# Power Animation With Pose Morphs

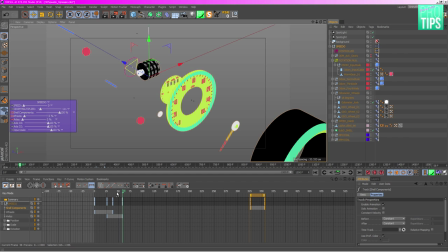So let's see how that looks. Bit too much overlap there, so let's grab them and put them over. I like that. Okay, so let's grab these guys, throw them over here.
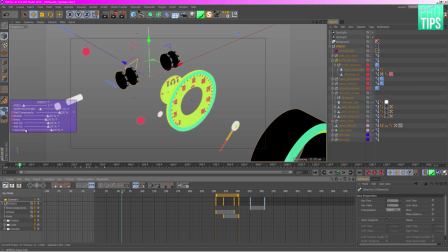Now we've got axle. Yeah, so we go backwards with the axles because I think the wheels would look better if they're first. And then I'm going to hide all of the other things that are floating around because I just don't want them in the screen, basically.
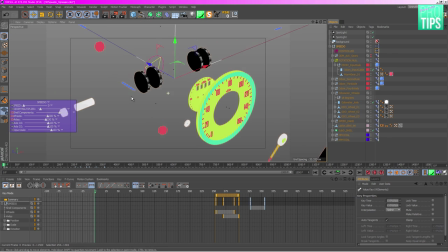So let's go back frame zero, get axle three, and go back here and go thump. Wow, just like that.
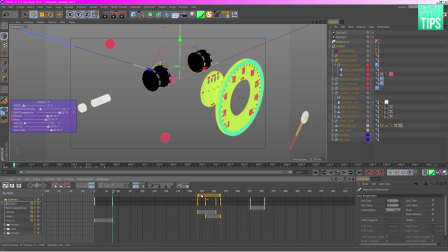So obviously that's going to happen after our wheels, so bring those back like that. Chung chung chung chung, and then obviously axle two goes in here and
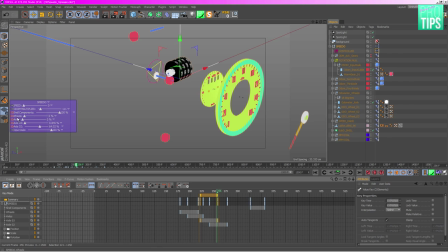zero there like that, and then we go same here with input axle like that, and then like that, and then zero, and then that, and then shum shum shum shum shum shum,
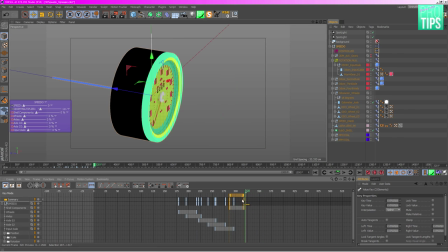and then obviously we got our shell coming in there, and the shell can take a bit longer because it's big and it's dominating everything.
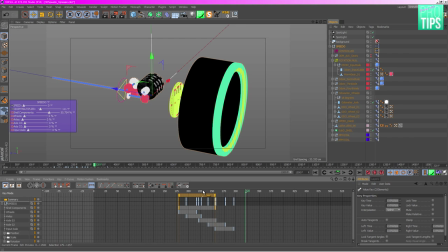So or we can have it going over the whole animation.
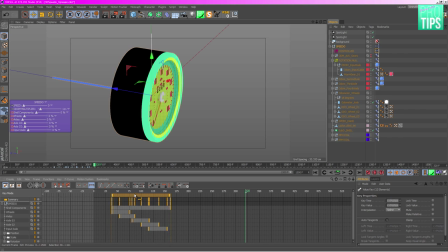Let's grab all of these, bring them back down here, and go
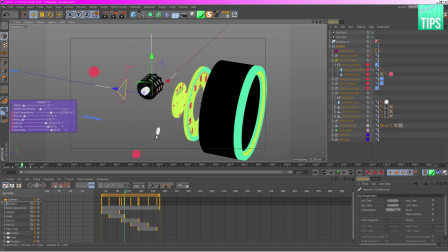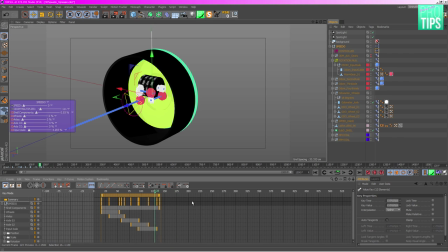and then, I know what we can do.
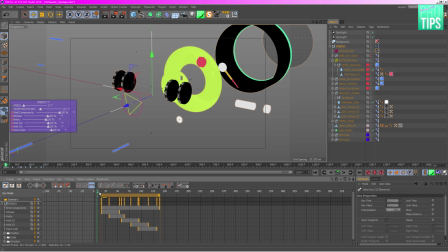So we can have these bits, yeah, okay.
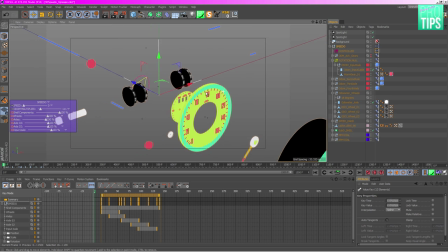So as long as we can see those wheels, I want to start from, say,
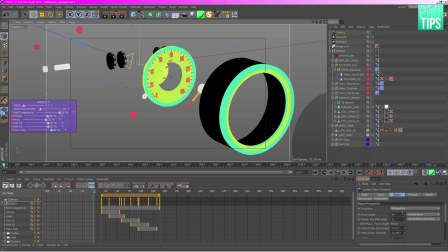let's say we get a camera in here and put a nice like wide lens on it, like fucking super wide. Is that super wide? There we go, Brown. I don't want an 8mm sensor because that's just stupid.
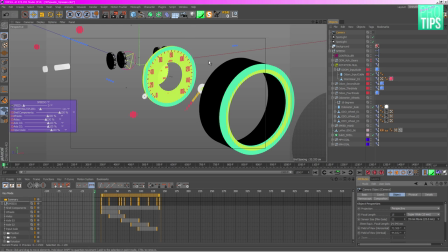There we go. That's what I was after. So let's have a look through our movie camera.
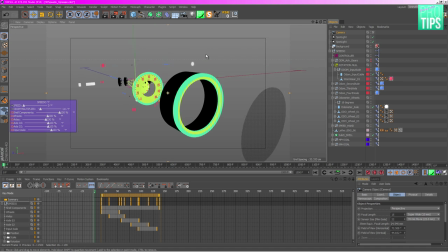That's very nice. Let's do that. Oh yeah, nice bit of wide angle. Isn't that great?
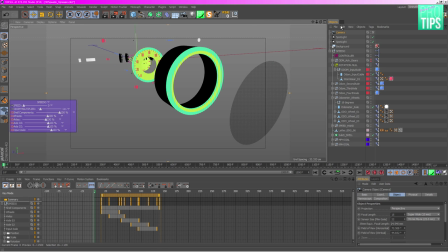So got these, and let's just like roughly plumb in. What I tend to do is I'll keyframe the camera in positions, and then I'll just do a nicer camera using those coordinates,
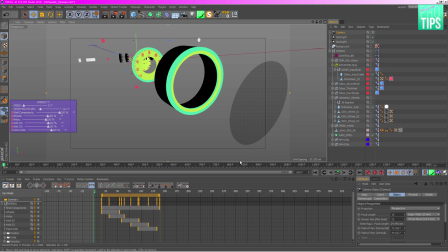because targets are better. Using camera targets is better for object oriented motion graphics, in my opinion. So I'll just turn off scale. Who needs to scale a camera?
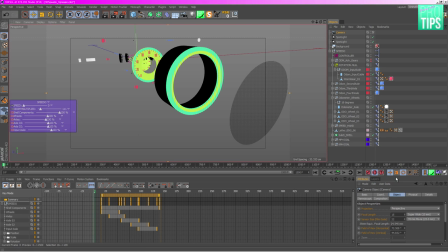Turn off parameter, and then turn on auto key, and hit the first key for the camera, and say when that's there, I kind of want to be like here.
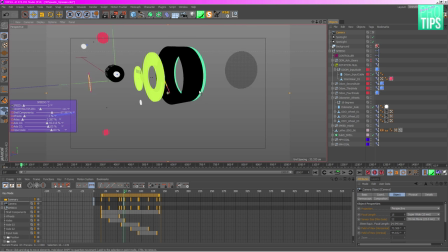And hopefully the lighting's not going to be too crazy, because the lights don't animate, the lights don't change, so these shadows should be fairly consistent. So let's just see how that goes.
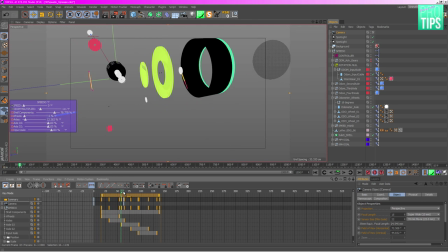Fum.
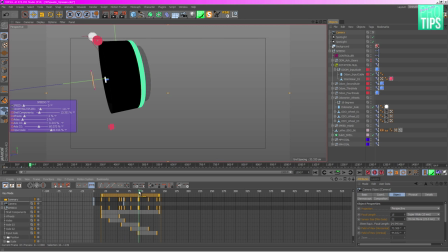And we can't really see enough there, so I think that is probably just a bit too far.
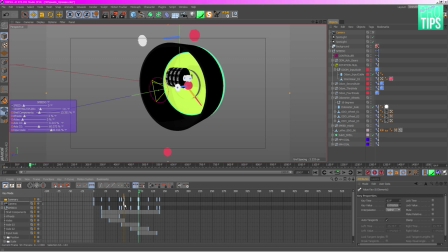There we go. So I want that keyframe there, so let's throw that back here.
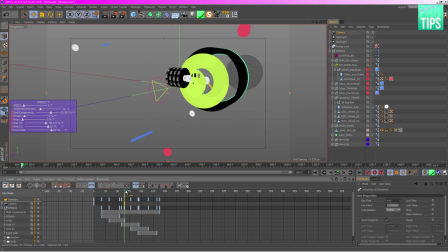So by the time we're there, we're getting some interesting stuff, and sort of pause it.
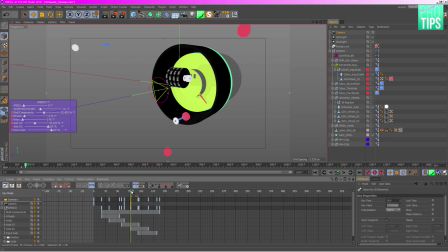So let's copy drag that keyframe over to 78, and then by the time it's back around here,
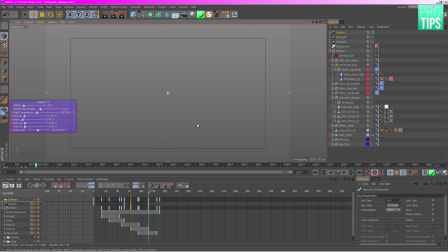I'd like it to have done a bit of a sweep, but I think I'm asking the world, honestly.
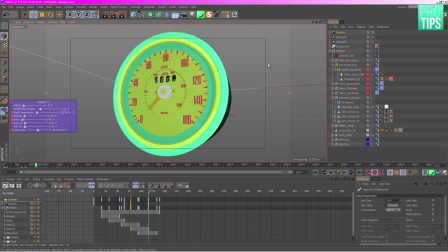Like, there, kind of thing.
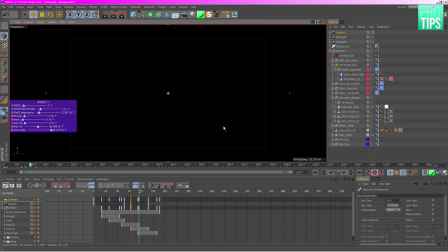So I'm gonna need to put in a little keyframe just to make sure it moves around.
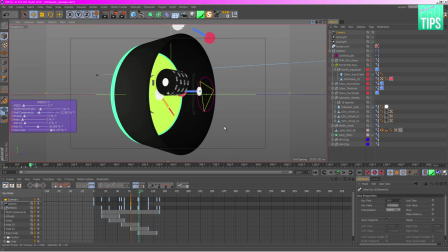So, and it looks like, oh no, we have animated everything.
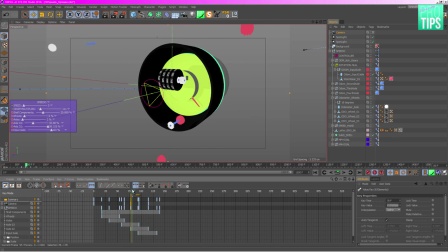There we go. So you can see my horrible square keyframes.
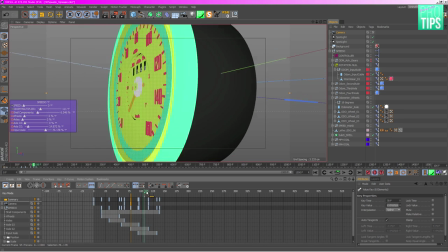And also, I mean, the whole thing needs to be so much slower, because that's a really nice resolve.
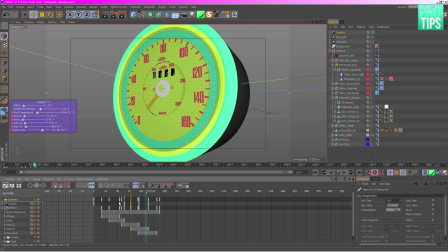So I think we should still catch that resolve. Let's scale everything up to like 10 seconds. Like, I know I'm crazy, but 9 or 10. And then I really, yeah, okay.
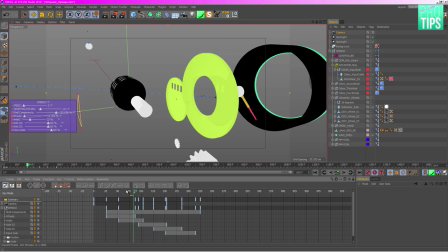So,
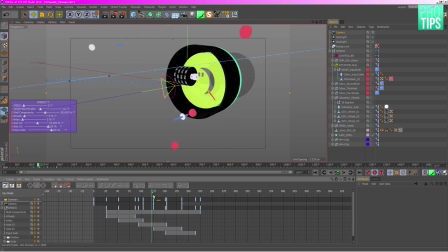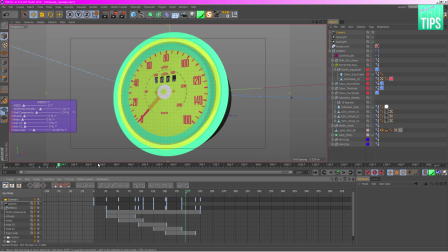I really want that camera to come in before that shell component resolves. So let's bring that to 10.
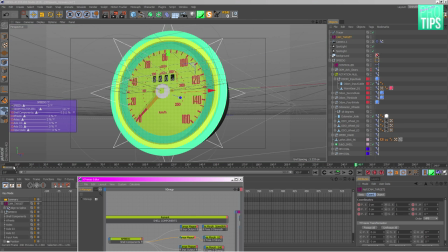So I've given the camera a lovely smooth path just by getting the camera
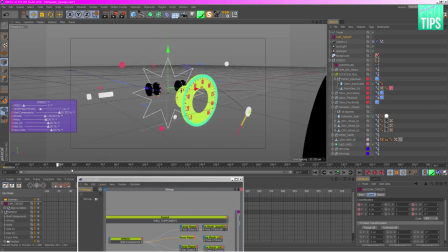and dropping it into a tracer object, running the whole thing through, and then
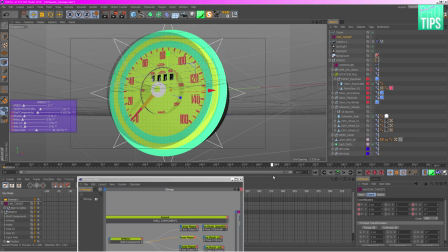making that tracer object editable, and then you make it a Bezier spline, make it super smooth, lovely and flowing. Then you add a camera target to the camera, to a new camera, and put a line spline on it, and you get this beautiful
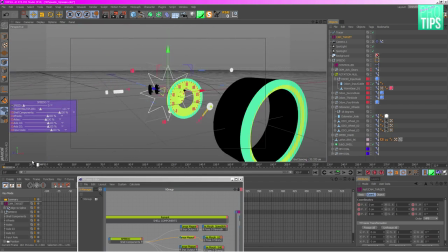roller coaster effect, which is kind of what you want for object oriented motion graphics.
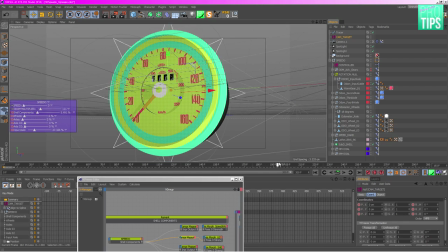Like you just need this.
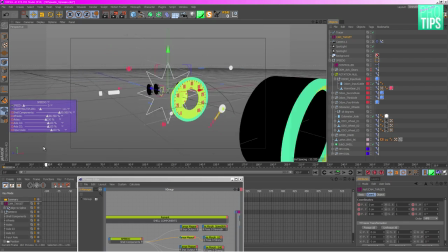You can't have a kinky camera, it just doesn't work, you know, because we've got a lot of smooth motion.
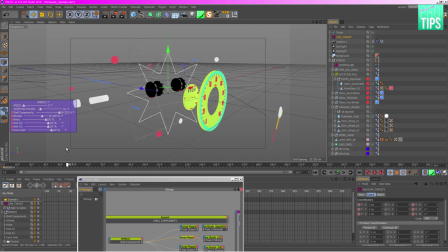If you look, like, it makes sense having these counter rotating wheels as well. So, you know, any kinks that you've got sort of here, we've got a bit of a corner. It's not really a kink so much as the camera target not moving.
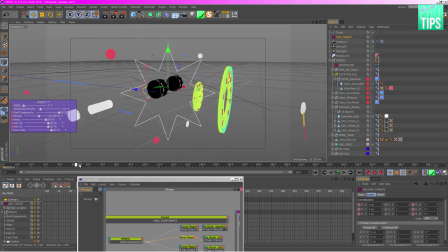So obviously I can just pop that a bit forward, put the focus away from those wheels once we get round a bit.
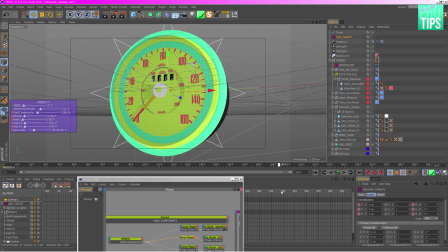But I like the way it resolves. That's pretty good, isn't it?
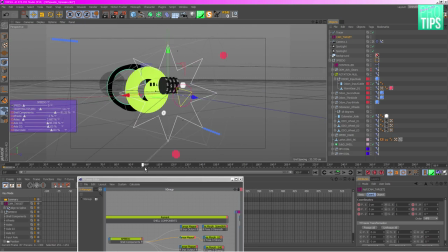Now we're going to get daylight through the back of the odometer windows here, the little dial windows.
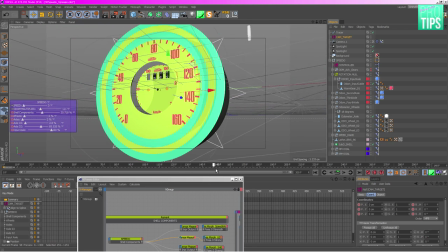If we don't put in a back, which I can do, can't really be bothered now.
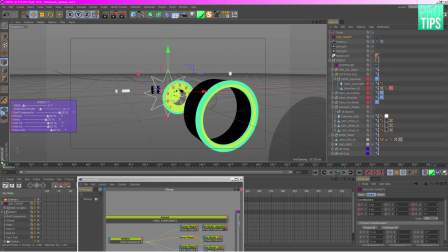But yeah, so basically let's have a look-see, real time.
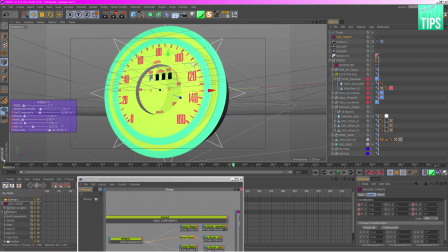So it's not really as educational as I'd wanted it to be.
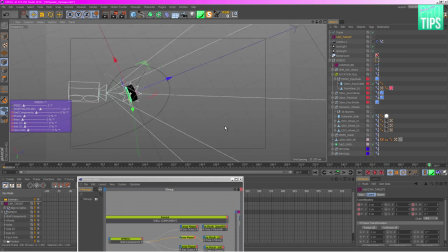Because, simply put, if you can see how these things are working, then it makes a lot of sense that,
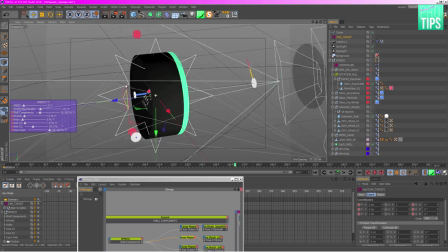you see what I mean? So I think there might be room for cutaways then, you know, just have like maybe a cutaway just of these bits coming together here.
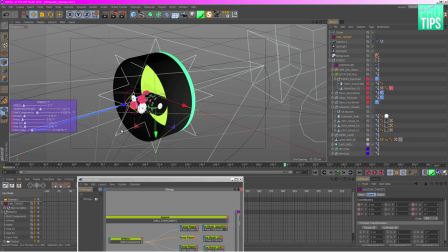So maybe, yeah, I quite like that. So maybe to get even closer in here at about,
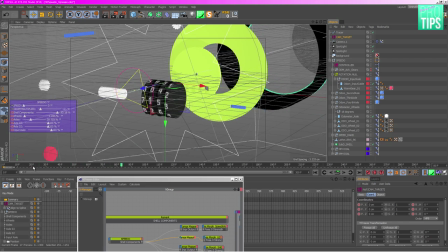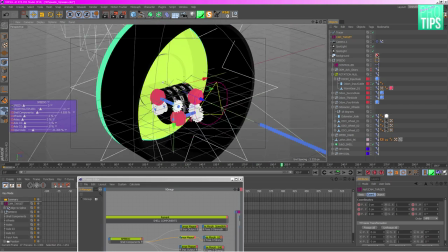okay, so let's have that in. Or maybe here?
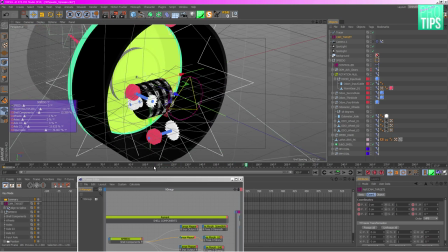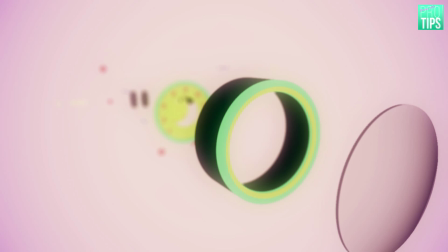Yeah, that's cool. So the rest is that I just rendered it out with
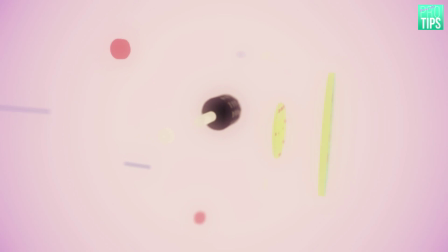double-sized mats for depth and motion vector out of Cinema 4D.